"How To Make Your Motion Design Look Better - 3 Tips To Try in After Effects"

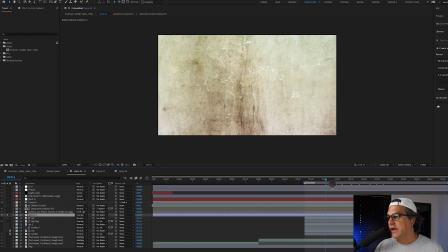4:06 And if I solo that one by itself, this is a favorite texture of mine. It kind of reminds me of like an album cover from Nine Inch Nails, The Downward Spiral. It's just something I found on the internet. It's really interesting. I like it. Lay it over the top.
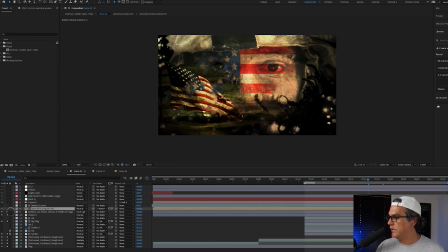4:22 I've got another texture here that I don't seem to know what it's doing. That's okay. It's in there for some reason. Like I said, I did this several years ago. So it's been a few years since I've visited this. I've got my type positioned here. The type is using a matte to reveal it as well. And then over the top, I've got this kind of blue texture.
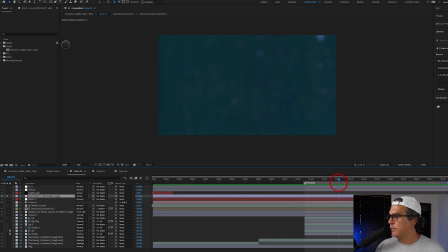4:42 And that is just a texture that I blurred. And if we go here, we see I put a camera lens blur on here. And if I take that lens blur off, you're going to see that's what that texture looks like. But by blurring it, right, it's blown up.
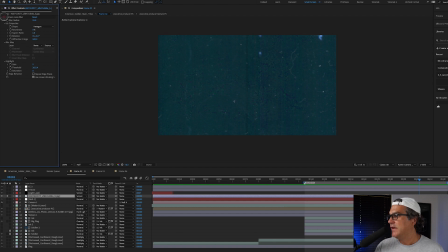4:56 It's got a lot of like artifacting in it by blurring it, it brings some visual interest in.
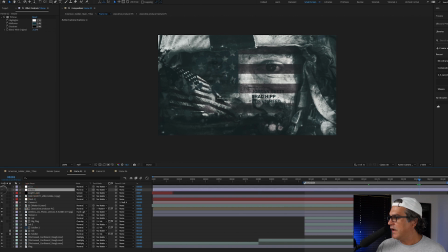5:02 And then over the top of all of that, I've got these two color correction layers.
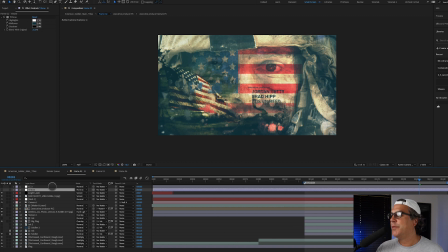5:07 So this is the footage, the composition without color correction.
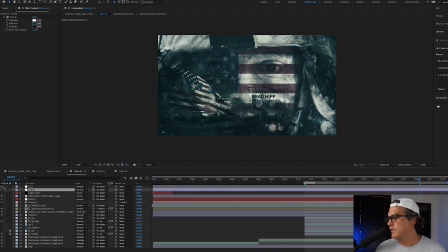5:12 And this is just a tritone effect, which I love tritone for color correction. And then I've got another luminary color over the top of that, just to remove a little bit of that green, greenish blue from it and leave it more of a grayish blue. and that's it right it's really simple
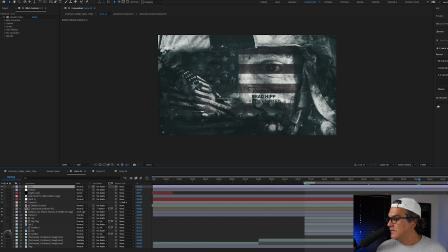5:28 but you can see how much more interesting it is versus just having this soldier
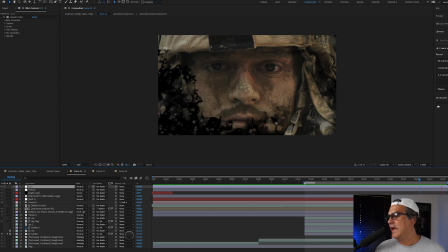5:33 right reveal on screen right just way more interesting and and the ink mats the reason I added these is because these are a texture in
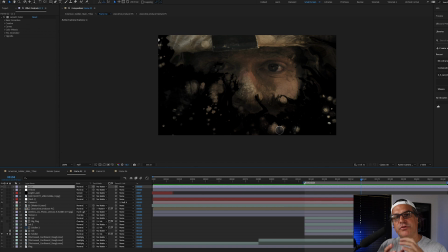5:42 themselves right these are these are a it's a it's a simple transition but it's a way to also add texture through transition so So it makes it even that much more interesting. Now, tip number two is to use the rule of thirds. And I stress this all the time in my videos and in my courses, but the rule of thirds is a game changer and it's so easy to implement. If you're not using the rule of thirds right now, you absolutely should. It's going to change your composition. So the rule of thirds gives us interesting visual points to look at on the screen, to tell us where we should be looking. It basically tells the viewer, hey, look here first, then look here, then look here, then look here. So let me show you what I mean here in After Effects. So if we jump back into After Effects, what we need to do is go and turn on our proportional grid here.
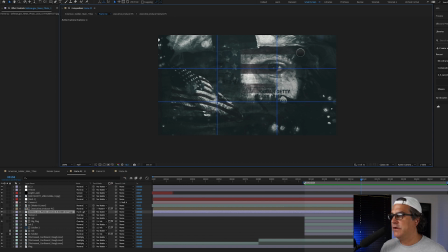6:29 And your grid may not look like this, right? We've got three squares across, three squares down.
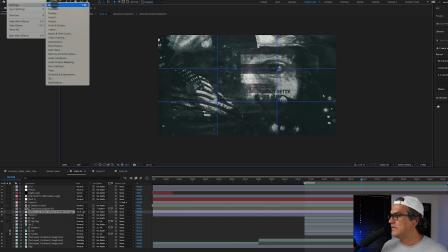6:35 Now, by default, it's probably not going to look like this. So we're going to go to settings, grids and guides, and we're going to let that load up here.
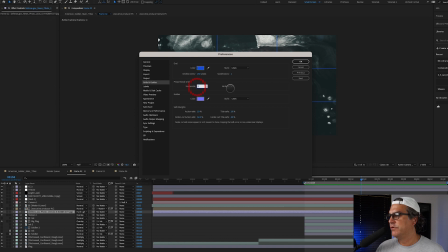6:44 And then we need to make sure a proportional grid, that horizontal three and vertical three, that's what they're set to. I think by default, they're set to nine by nine. Just make sure that there's three by three, click OK, and you're going to have a grid just like this.
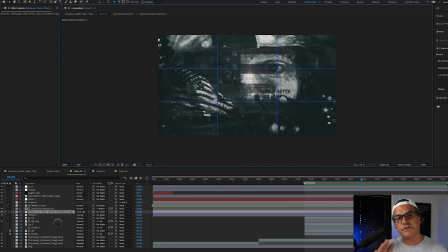6:56 Using the rule of thirds tells me that certain points on the screen are aligned where they should be, right? So like if I look at this point up here, this top left point, this is the first point on screen that people are going to be drawn to and want to look at. And then it goes by second, third and fourth points. Maybe I got those wrong, but this is the first point.
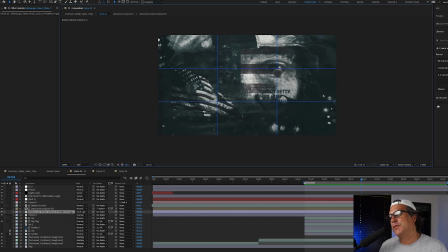7:16 I always get confused. This is a, just remember that there are very powerful points to, to, to focus in on. Right. So if I have, uh, the soldier, the originally the soldier was like this, right?
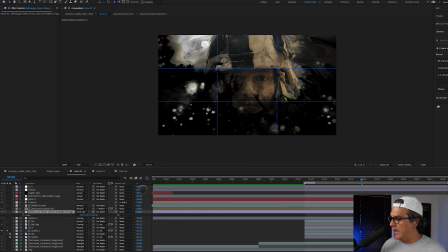7:27 And this is okay. His eyes are here in the center, but by scaling the soldier up and making sure that his eyes are aligned in here on these points, it makes the composition that much more powerful to look at.
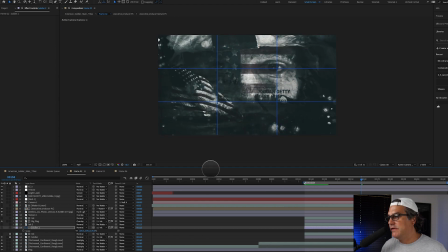7:49 So I'm gonna make sure he's aligned there. It's looking really nice. And then we've got the flag here, right? So this is a powerful point. So the flag is in this square, but it's moving down here through this point here. Very powerful. And then the text, if you look at the text, the text is also sitting at a powerful intersection right here.
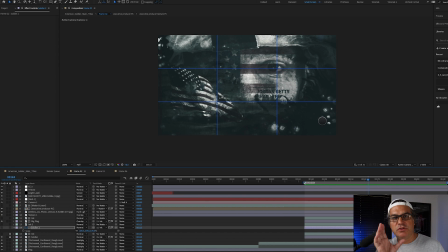8:08 Now, it doesn't mean that you have to use these points exactly as they are.